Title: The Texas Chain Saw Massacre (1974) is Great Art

I think 1974's The Texas Chainsaw Massacre is a higher achievement in art than it's often given credit for.
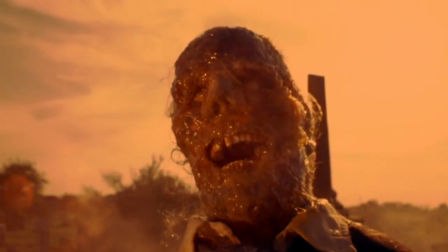It opens with a beautiful shot of two newly unearthed and congealing corpses that have been
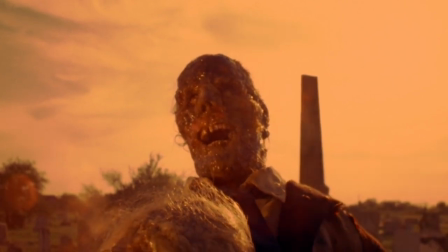wired together into a monument of death and erosion sitting on top of a gravestone.
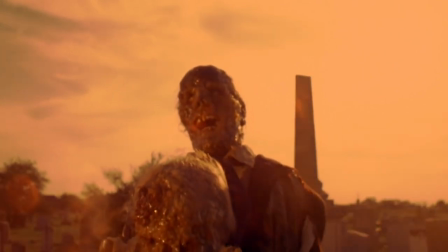This is how the film says hello, and to my mind, this is the movie's mission statement.
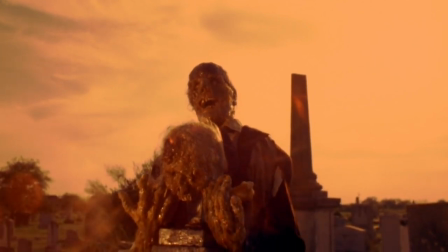You're about to see an hour and a half of art that's been fashioned together out of rot and decay that's been hiding just under the surface.
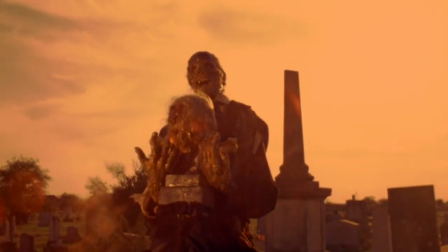Anger and hate unyieldingly permeate the entirety of this film. It sticks with you.
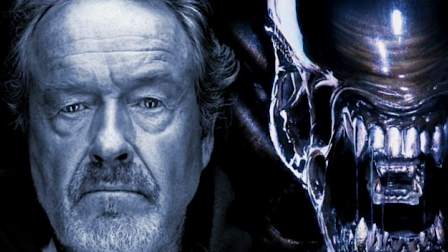It also stuck with Ridley Scott, as he said this movie was more influential in making Alien than any B-sci-fi movie was.
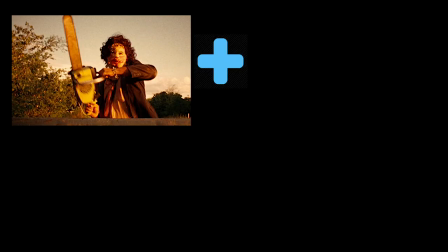So, I guess that's one part Texas Chainsaw Massacre, one part Planet of the Vampires. Let's look at this shot for a minute.
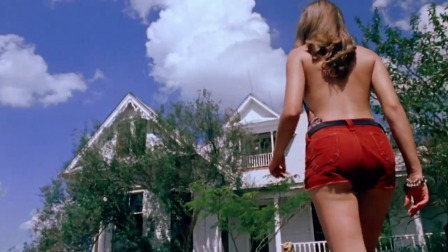This is probably the slickest shot in the movie, but I think it's for the best because a lot of the camera work strength here is how dispassionately observational it is.
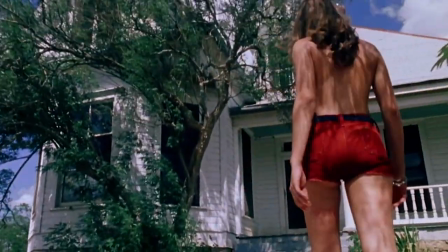However, this shot doesn't do much to damage that, and it's really cool. The house gets bigger and bigger until it's large enough to swallow the Pam character whole.
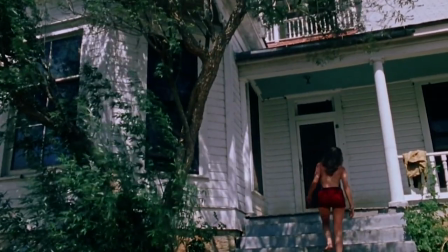The Texas Chainsaw Massacre is aesthetically dense with detail, and seldom, if ever, will you see a shot in this movie that isn't rich with texture.
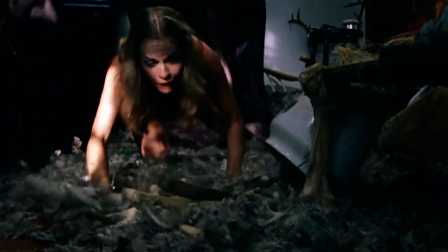The set dressing in the house is full of feathers, hanging pelts, discarded teeth,
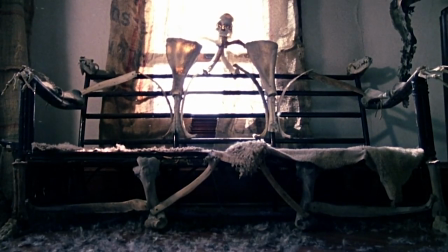and one particularly gloomy Ed Gein-inspired sculpture made of what I'm assuming are practical cattle bones and fake human bones?
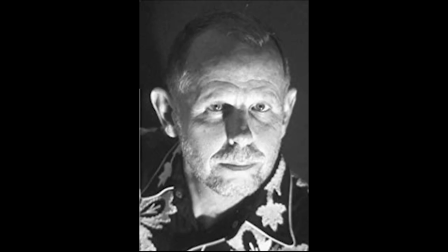Actually, on a side note, I know the art director, who did a staggeringly fantastic job,
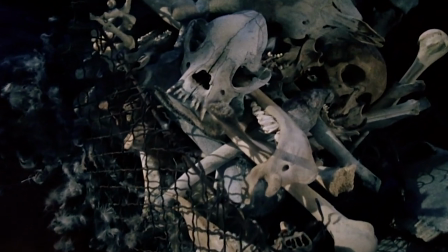would go to farms to collect the bodies of dead cattle and use on this production, so I think nearly all of the animal bones shown in this movie are real. One of the things in this movie that I think is particularly beautiful is the red wall with the animal heads mounted on it.
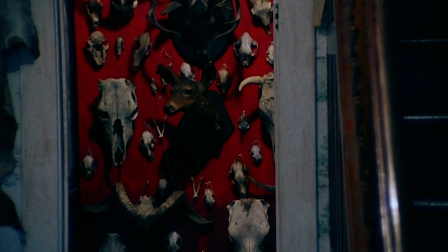It's this wonderfully sharp and comparatively vivid color, standing out from all the grays and browns we've seen up until this point.
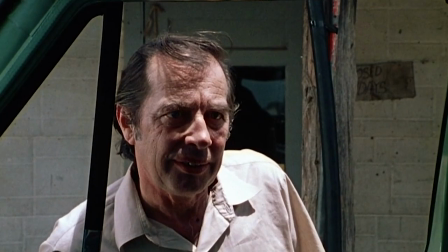The movie has done just about everything it can to let us know that the entire area is extremely unfriendly,
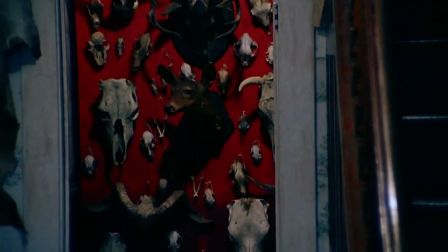and I've subsequently always looked at this red wall as the symbolic heart of this seething and angry setting that the movie shows us.
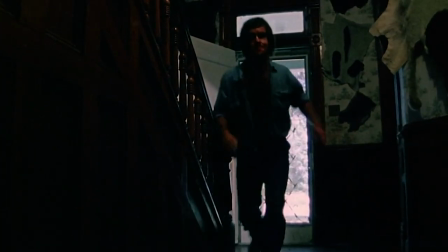And it's fitting that from that room we get one of the best killer reveals in horror movie history.
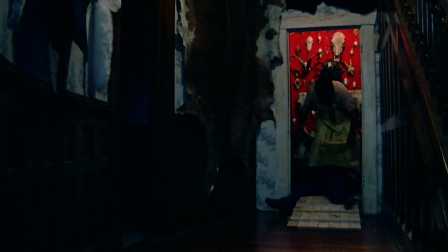In the middle of the day, it's abrupt and genuinely shocking. The camera isn't interested in focusing on the blood. That just seems to be incidental, which only makes it feel more real. The body is pulled into the room, and this impenetrable metal door is slid shut with a bang.
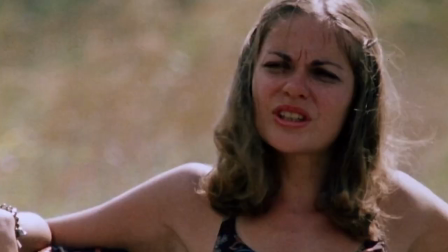It's brilliant because we immediately switch point of views and not only are we wondering what's happening to the guy behind the metal door,
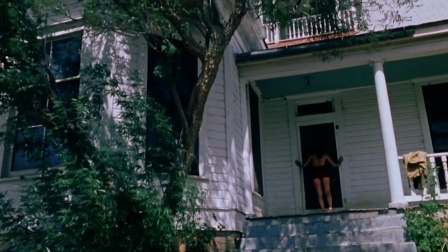but the suspense heightens dramatically because we've seen the monster that's lurking in the heart of this house.
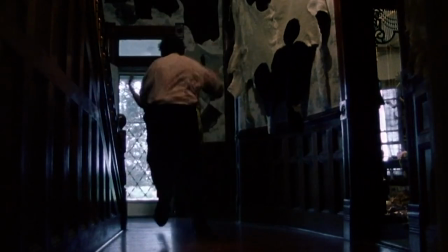When he emerges again from the metal door, it feels doubly tragic that the Pam character manages to make it just outside the house before she's grabbed and pulled back in.
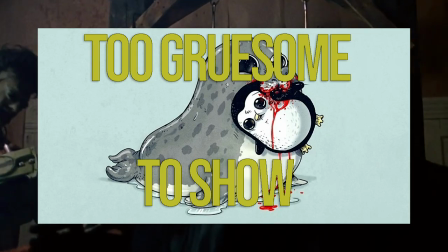She's quickly hung by a meat hook with nothing to do but suffer and watch as your boyfriend is cut into with a chainsaw. The violence in this whole discovering the house scene is so quick and instinctive that it feels extraordinarily authentic.
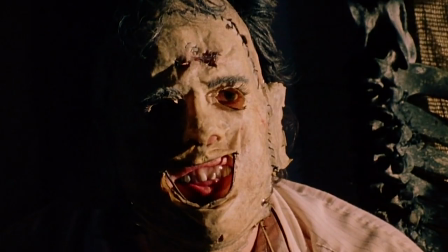Even Leatherface's mask doesn't look costume designed. Instead, it genuinely looks like skin that's been turned into a mask with unskilled thread and wire. Speaking of authenticity, the Texas Chainsaw Massacre was completely shot on locations,
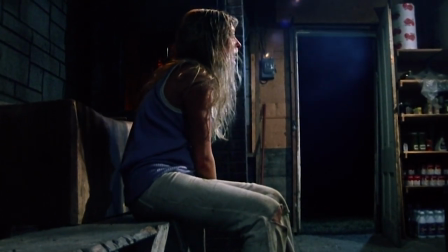which in instances like the inside of the world's worst gas station and barbecue makes it very difficult to discern what was set dressing and what just happened to be there.
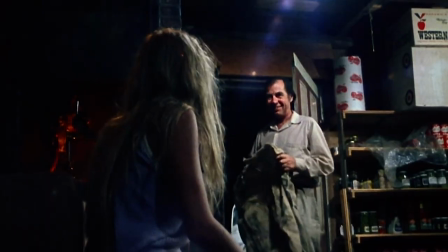The rust and grime that covers everything isn't just its own character. It punctuates and amplifies that inconsolable hate that runs through the entire movie.
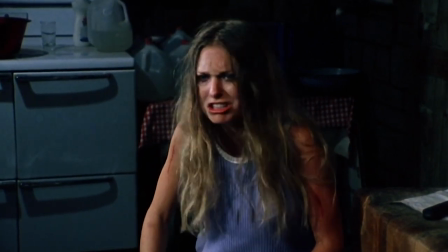One of the things in the film that helps to maintain that feeling of unpredictability is how unstable the family is. The movie gives us a good look at the father's cruel nature in the car,
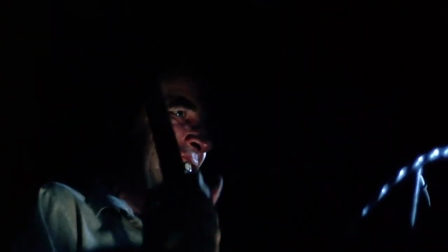when he says calming things to the Sally character while masochistically poking and hitting her, and once the family is all together in one place,
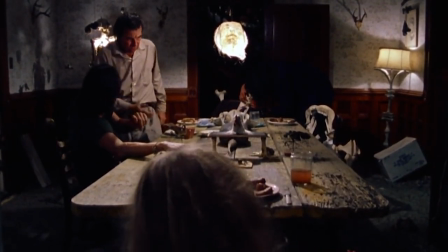we see that, despite having a shared goal, they're hateful towards even each other.
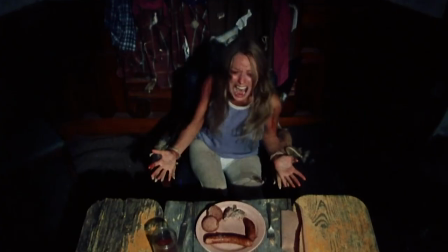In this movie, the antagonists aren't especially unified. They're consistently at each other's throats.
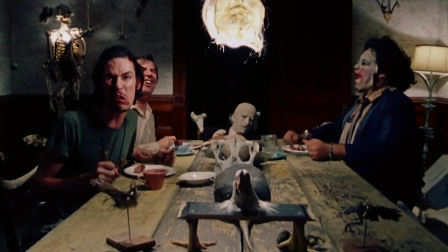The bickering and then the weird childlike howling makes the dinner table,
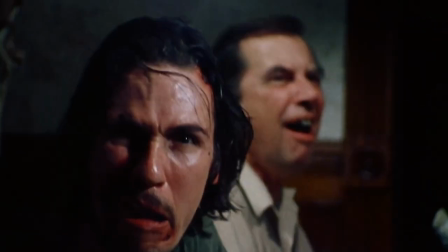which is usually a more civilized place in a house, feel like the most chaotic and irrational.